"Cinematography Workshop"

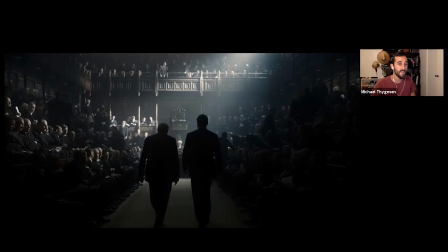Very simple cinematography where there's oftentimes one light source, not a bunch of crazy lights kind of hidden off camera everywhere not a lot to it just one simple light source coming down let me get my pointer uh coming down from the ceiling um
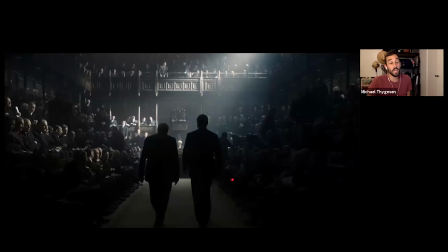and our two main characters are walking towards the light giving us the feeling that either because they're about to make a big decision in this kind of political environment right on whether the war is going to be one if they're going to survive the war or not um world war ii so
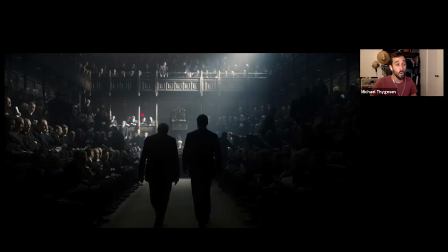this walking into the light could mean doom death right walking the light at the end of the tunnel or it could be heaven it could be they're they're walking into their salvation they're walking into something that's going to save them
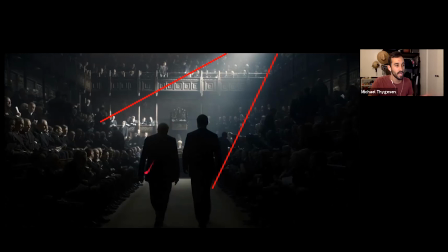from this beam of light coming down uh spilling onto the background creating a silhouette right kind of creates an iconic look also automatically a silhouette kind of creates a simplistic shape of a character, giving them almost a heroic feeling.
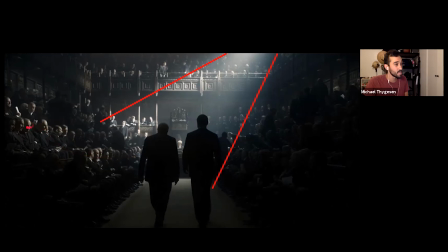Also, there's hardly any color. This, I mean, this, this movie is a color movie. It's not black and white, but this shot almost looks black and white. You can barely tell some warmth on the skin tone and some like goldish color on some of the accents of the, of the building here.
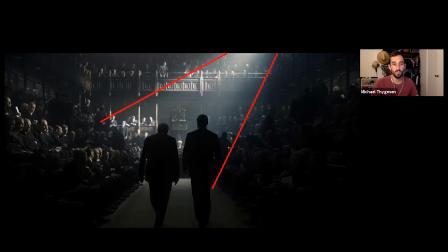But that kind of desaturated look also kind of adds I think to the kind of maybe doom or hopelessness of what's going on in the movie yeah
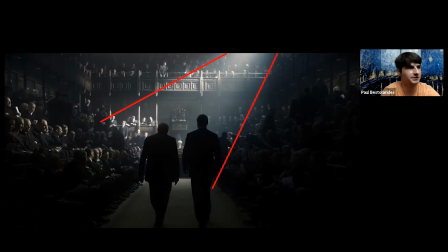definitely I remember seeing the trailers of like the colors being very desaturated kind of throws back to a historical film which it very much is so yeah good points there yeah I hate to rush you, but we are pretty much a little over time.
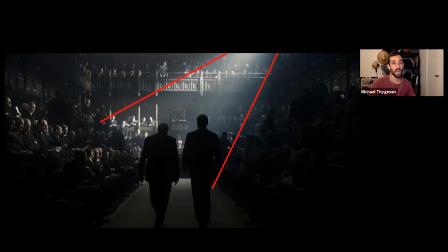But if you wanted to kind of... Let's go real quick. You want to go real quick? I think we only have one more left, right?
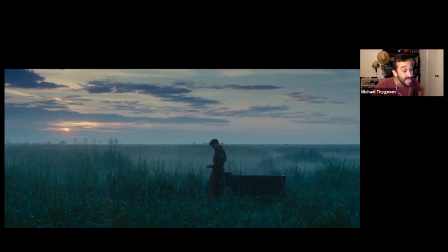Oh, look, silhouettes. Boom. Okay. This is one Paul picked from Atonement by the cinematographer Seamus McGarvey, who also worked on Anna Karenina, Nocturnal Animals. We Need to Talk About Kevin. Highly suggest that movie.
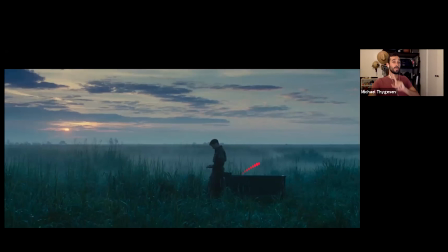And Bad Times of the El Royale, which is just a fun movie. And it's also the same director as Dark and Sour, like we talked about. So, moving faster now. Watch the one in this movie. It's like a five-minute long one. It's not this shot, but it comes, I think, soon after this.
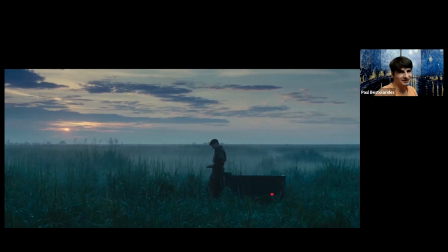When we make it a shot, right? Natural lighting. Yeah, natural lighting. You've got – if you had to guess, Paul, is this a sunrise or a sunset? If I had to guess? And why? like feels like a 50 50 question huh it
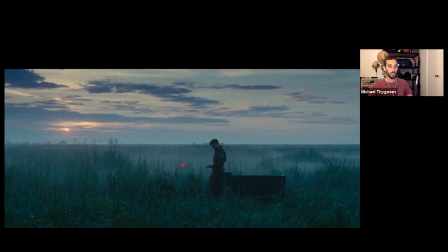looks like a sunrise okay good i would agree and the reason i would assume that and this is this is good information to know i think with a sunrise because there's mist here and fog that is usually indicative of the sunrise not always but the earth the grass gets cold dew is created and then as the sun
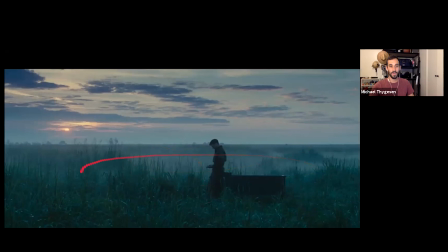rises it heats up that earth and the grass in the dew and it creates fog and steam. So that's why you get more atmosphere during sunrise than you usually would at sunset. I thought that was kind of cool to share.
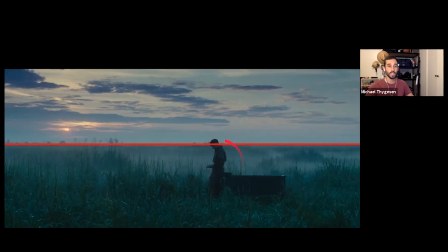So yeah, so you've got this horizon which is crossing right through the character's head which is one thing that kind of helps us draw our eye to this character.
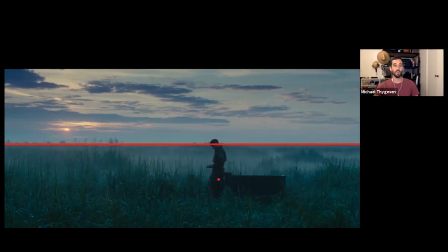If he was below the horizon he would blend in a little bit more but because he's this little kind of blip that pops up above the horizon a little bit helps draw our eye in a little bit more also the soft kind of color that we're getting from everything it feels and kind
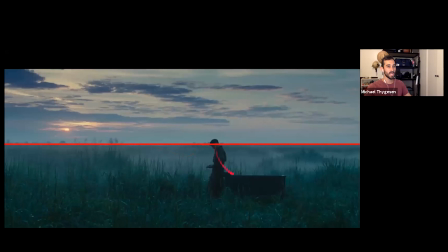of he's on the dark side right the the sunlight's behind him so we're getting kind of the dark end of him kind of creates this somber sad feeling obviously i know the movie he's missing you know a woman he's in love with so i know that but it just creates a very kind
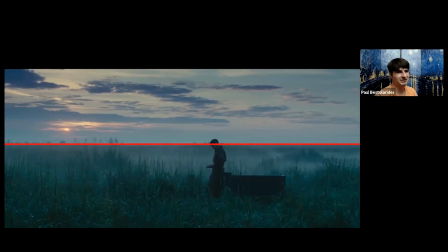of sad lonely You got cut out there, there's a glitch Oh, where did I get cut off? It was a long glitch The whole thing? The character in the horizon Yeah, so he's popping out of the horizon to help us kind of view the character
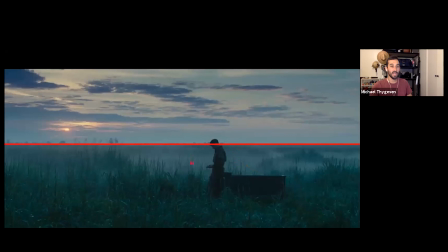draw our eye, but yeah, it's a very sad looking shot, right? It's a very wide shot He's not very big in it, making him feel lonely, alone, isolated I know from the story, he's missing the woman he's in love with
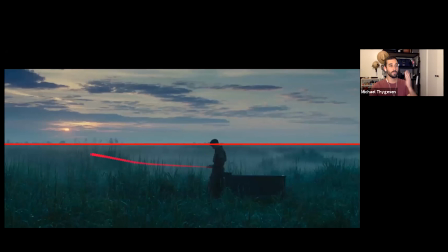there's a lot of empty space yeah ton of empty space we're also on the shaded side of him like the sun's behind him so we're only seeing the dark side which makes it feel more somber and sad and the colors aren't even though it's a sunrise which would normally be very very colorful
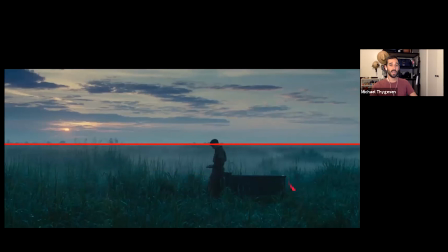especially with the clouds they'd be saturated it quite a bit to make it feel a little more somber and then the last thing I'll say about this movie is if not watch it for the one-er shot,
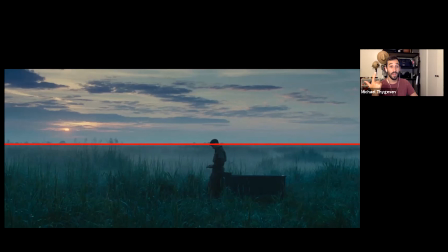the one long shot for five minutes and 20 seconds, look it up for that. But if not for that, the sex scene is awesome. Not to sound weird, there's no nudity in that scene, but it's probably one of the sexiest scenes I've ever seen in my life.
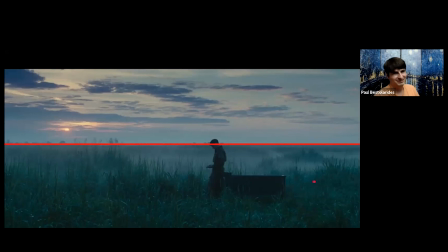It's awesome. Just saying. How many times have you seen this movie now? This is probably one of the movies I've seen the most of for sure and not just that sex scene paul okay i've
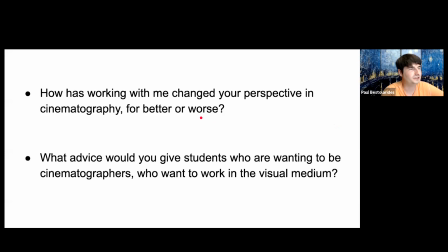seen this movie a lot i love this movie all right so these are kind of my last questions i had for you you know how has working with me changed your perspective in cinematography for better or for worse it's kind of a selfish question but kind of interested in your honesty um
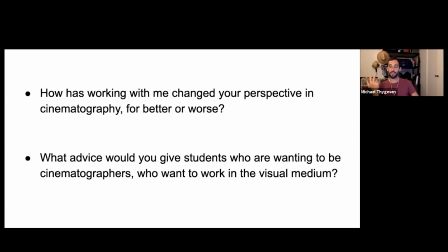um i mean because i've worked with you on so many different projects I don't even know how many films we made together if I had to guess six or seven if I threw a number out there but only probably four or five of them count
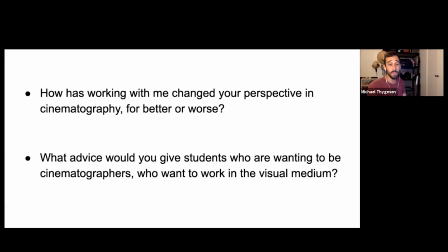is like I've never worked with a director that many times on multiple projects so that's kind of changed the way I work with other people also kind of creating a shorthand that we have on set because we worked so much together that we don't have to overly explain ourselves
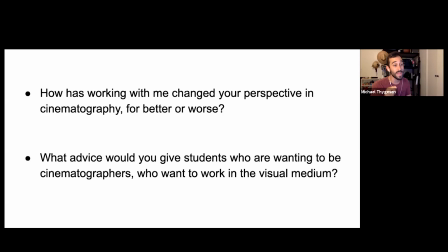sometimes we just kind of know what's going on and we can move quicker on set and with that i can take that to other sets and kind of more intentionally create a shorthand with a different director and that
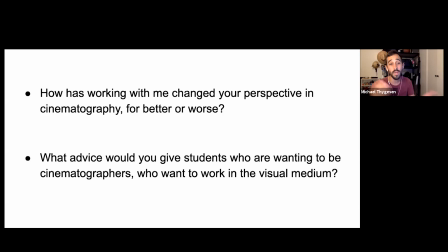creates a shorthand quicker instead of taking you know six or seven movies to get that shorthand like it did with you and me i can do that after one day of filming with a different director um So that's for better.
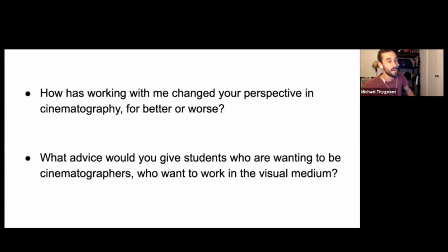For worse, oh, man. I'll have to answer that one. Where do I start? I could use some better food on set, Paul. Just saying. When you make your films, you could have some better food there.